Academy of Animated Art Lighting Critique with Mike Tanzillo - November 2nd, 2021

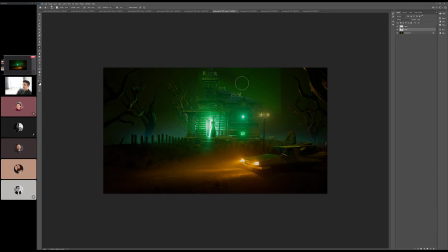12:27 Let me go back to that here in just a second. Yeah, we may even want to go green up there.
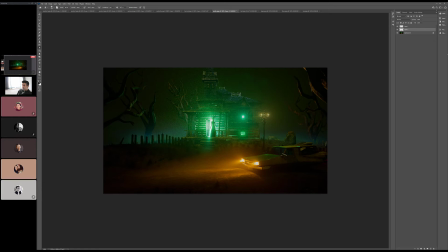12:41 I mean, not crazies, but just a little bit more could help. And then for the haze, I was thinking like along this level. So it's just like a notch off the saturation and brightness from because like the brightest thing is the glow coming out here,
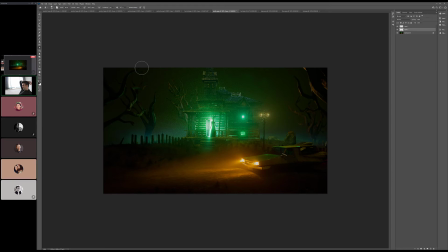13:00 and then there's the area right on the porch, and then that would be the next level, less in intensity and in saturation. And I think we could probably go, I know it doesn't make sense, but I think a little bit of the green up there would work too. You're right, Cap. But I think everything else is looking good.
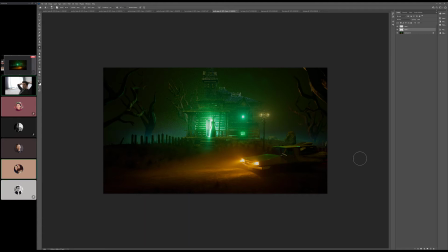13:20 Any other thoughts on this? I think this is coming together really nicely. The car looks a lot better than it did in the other version. Yeah. For sure. All right, cool.
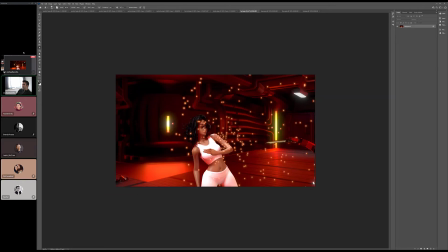13:35 All right. Cool, thanks, y'all. Yeah, no problem. All right, Kat. So I think that the color feels a little better. It's interesting. I was thinking about it this morning. It's crazy that this. I mean, I guess it makes sense, but like the way that this big light,
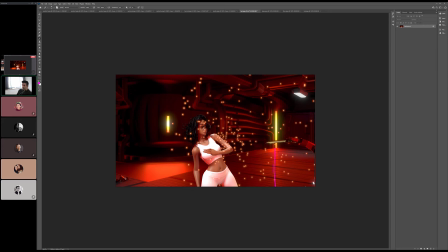13:52 we've got this big light that you can kind of. I mean, you can really feel the reflection of it there, and then it kind of dissipates out from there. Where this one, it really feels wide, and I guess because it's further off the ground. But I would expect like this level of brightness to be kind of isolated more towards the middle, and then it kind of fade off a little bit more.
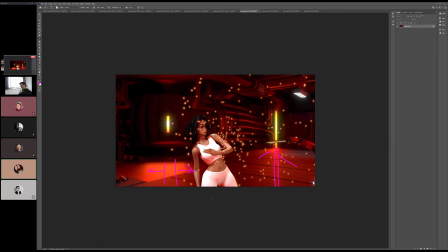14:10 I can fix that. I can just go in and change how the lights. Yeah, just try to a little bit. Yeah, because the big light, part of the reason it's doing that is because the light shade is actually going all the way through the ground, so it's touching the ground. So that's why you're getting the brighter reflection there. Okay. Yeah, I think other than that, it's good.
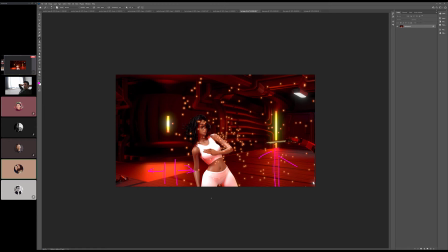14:31 So the color's okay. Just work on a little bit on the spread. All right. Yeah, I think so. Cause I'll buy that color. And then and eventually with the sparks, we may want to do motion blur on those because it affects elements always look better with motion blur on them.
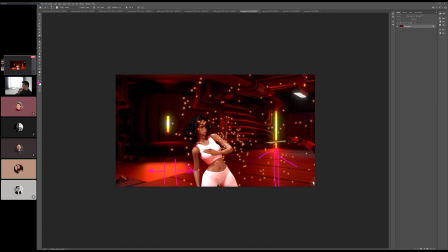14:48 So just something you might want to try out. Okay. If you do motion blur for the rest of it.
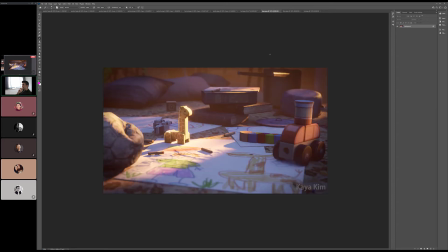14:55 All right, cool. All right, next up, I believe it's I believe it's Kaya or Kaya. I think it's Kaya. Kaya, if it's pronounced Kaya or it's something else, please let me know. Otherwise, I'll keep going with Kaya. Okay, so I think that this one is really looking beautiful.
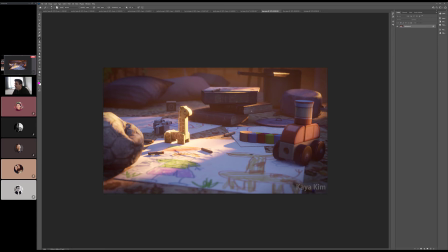15:15 I like they patched this in back there. I think that looks really nice. The biggest thing for me is just getting more, keep pushing that secondary bounce light into the scene, because I just think there are more opportunities for it, especially like the one thing that I'm looking at is like right here, right? We've got sun coming in through the window.
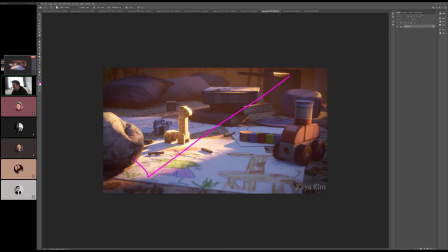15:34 It's really bright. You see how bright it's getting on the white paper. It's hitting here, and it's actually hitting all around here. And that energy would bounce up into this space a little bit. So I think it's like trying to put like a little area light down here that's even,
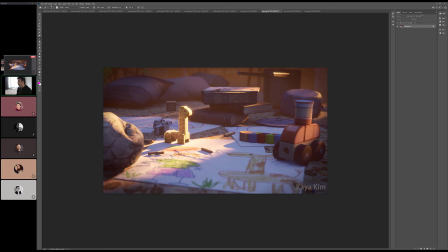15:51 it might even be tilted a little bit this way. And you can put it under the ground and have it ignore the ground, but just we really need to feel this like lifting up of sunlight that's bouncing off the ground into the space.
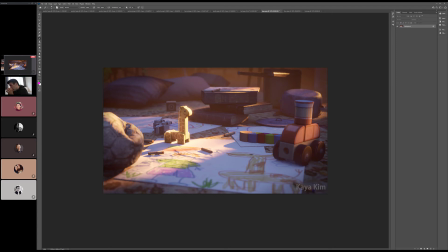And then I'm trying to think if there's a way. So I think there's a lovely amount of really dynamic shaping in the key area.
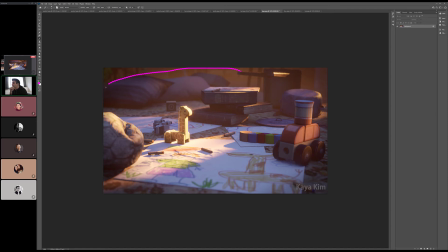16:19 But once we get into larger areas of the fill, it kind of starts to flatten out a little bit.